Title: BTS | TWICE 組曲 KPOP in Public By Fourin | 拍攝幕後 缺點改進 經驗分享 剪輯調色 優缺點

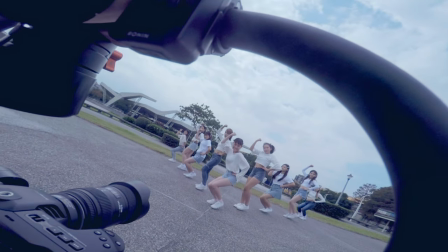[0:01]
今天要來跟他分享一下拍攝Dance Cover的Behind the Scenes影片那為什麼要做Behind the Scenes影片呢?主要就是如果有缺點或是做不好的地方我們希望在未來的創作盡量不要再重複發聲那如果有優點或是做得很棒的地方希望在未來的創作可以繼續延續下去
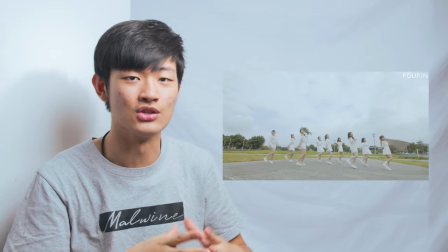[0:19]
那這次Dance Cover的完整版我會放在影片的上方或下方連結有興趣就去支持一下這次拍攝我是攝影、剪輯跟調光所以我會把這三項所有的優缺點全部都列出來那我們先從缺點開始第一個缺點就是使用電子影像穩定器的時候你除了三軸要自己手動去調整之外你其實還要再深入進去你的APP裡面做馬達的出力調整
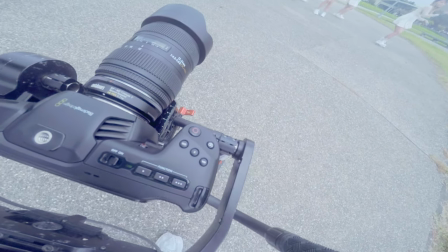[0:42]
那現在大部分的電子影像穩定器都有自動的校正
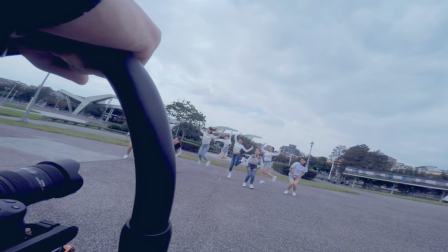[0:47]
馬達出力的校正那我覺得自動馬達出力的校正就大概是60分堪用的等級那如果你要达到一个更好的境界就是让你的影像稳定器发挥到最大的功效的话你要自己去手动去输入你的数值会比较好就是马达出力的数值越高越好但是你又不能让它有奇怪的碎震
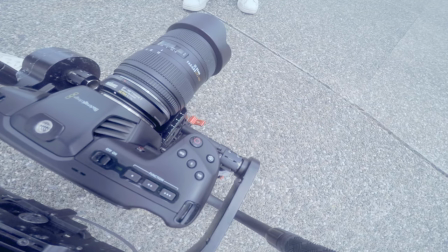[1:09]
就是如果你出力太高它会开始有一点奇怪的震动就像是我拍摄当天一样拍一拍忽然有奇怪的震动那当天我又忘记带我RONIN专门用的手机所以我没有任何的APP可以做调整我只能用它的拇指控来做自动去校正所以就只有60分的稳定效果现在的解决方法就是把我每一支手机全部都安装RONIN的调整软体这样我只要拿起手机我就有机会可以去调整我们的RONIN稳定器的出力而不会让它一直在那里发疯乱震动第二个缺点呢就是没有好好的走路
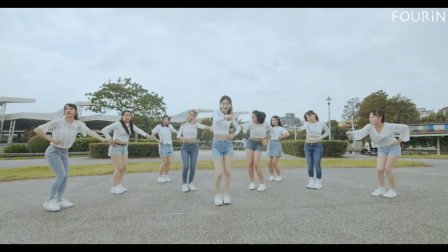[1:41]
那稳定器在低角度的时候很多很多的小碎症拍起来效果不太好那之后一定要记得要认真的走路
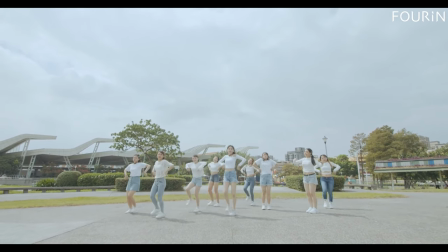[1:49]
才不会有那种奇怪的小碎症那些都是可以避免掉的第三個缺點就是我們鏡位高低的分配有一點問題
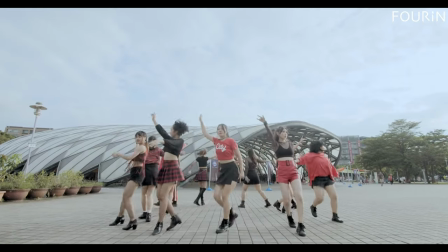[1:56]
就有時候要高不高要低又不低卡在一個中間尷尬的位置
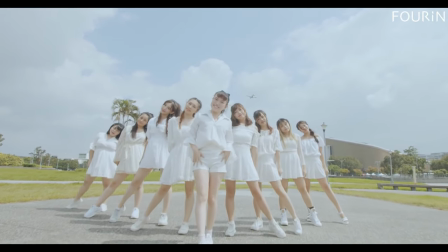[2:01]
還有中心點畫面對稱的時候不知道到底發生什麼事可能是螢幕沒有開那個中心十字之類的
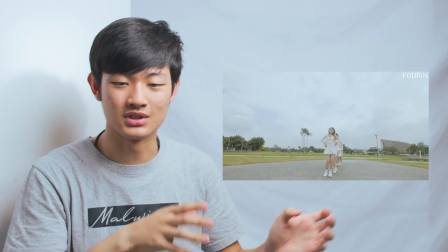[2:08]
尤其是五道對稱的時候特別明顯就整個是超級偏左邊或超級偏右邊看起來就真的不太舒服那之後就要特別注意一下要嘛就是開螢幕上面的十字不然就是BMPCC裡面有內建HDMI輸出也有一個十字的功能反正就十字要打開才知道中心點到底在哪裡用肉眼判斷其實有的時候是分辨不太出來的
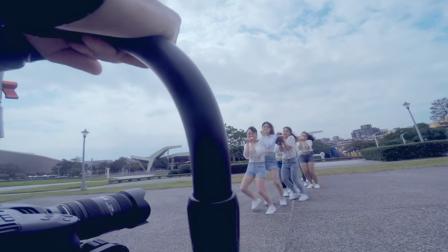[2:31]
那之前我講到左右track同一個物件效果非常好要繼續保持但是又發生另外一個問題就是我們來不及回到中心點就可能我們track一直track然後來不及回到中心點尤其又是那種對稱的隊伍特別明顯那拍好跳舞影片你除了要學一下跳舞的部分就好像在跟他們一起跳舞的感覺一起律動那你的音樂也要學一下就讓你知道你在節拍的哪裡還有整個音樂的起承轉合
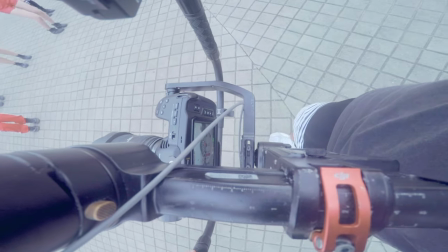[3:01]
你要怎麼推進推出或者是你要做任何的效果這樣就可以讓一支跳舞影片好像又上了一個層級
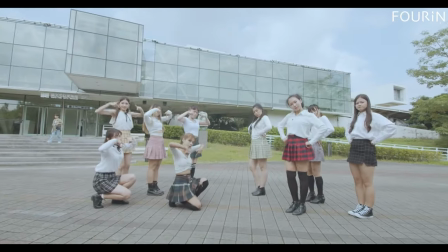[3:08]
第五個缺點就是剪輯中間的轉場效果都有點卡卡的不太自然那他們其實已經在事前都已經準備好了
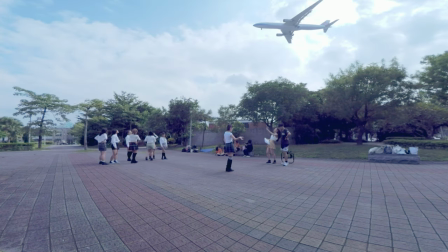[3:15]
但是我們到了現場我們才認真的討論那其實就來不及耶那流暢有轉場其實你現場的鏡位跟運鏡都要想的非常非常清楚而不是到了後製你才來拯救你的素材耶所以拍攝前的討論也是非常非常重要這是不可以忽略的一個步驟它可以讓你的影片品質變更好讓你的時間成本降到最低
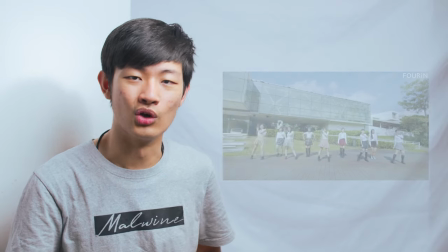[3:34]
第六個缺點就是我們右上角的LOGO大小太大了而且邊緣也沒有留任何的空間但是不知道當時有沒有人叫我把它放大之類的但是我現在看起來就是不太舒服把整体缩小一点
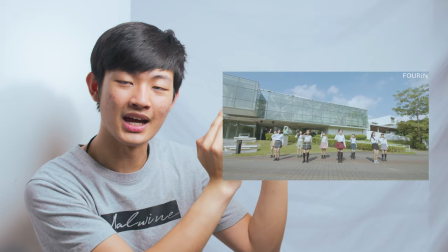[3:48]
然后再离冰原移开一点点就是往里面走一点点
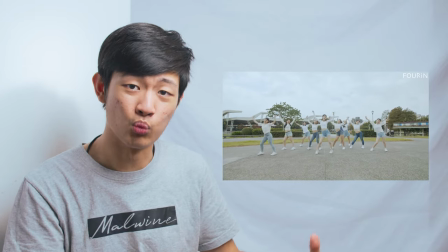[3:53]
画面会更加和谐这次调色我们走一个比较温和的路线就是我们的高光跟暗部没有碰到顶端或底部但是我现在看起来好像对比有点太低了那如果把中间调的对比再增强一点点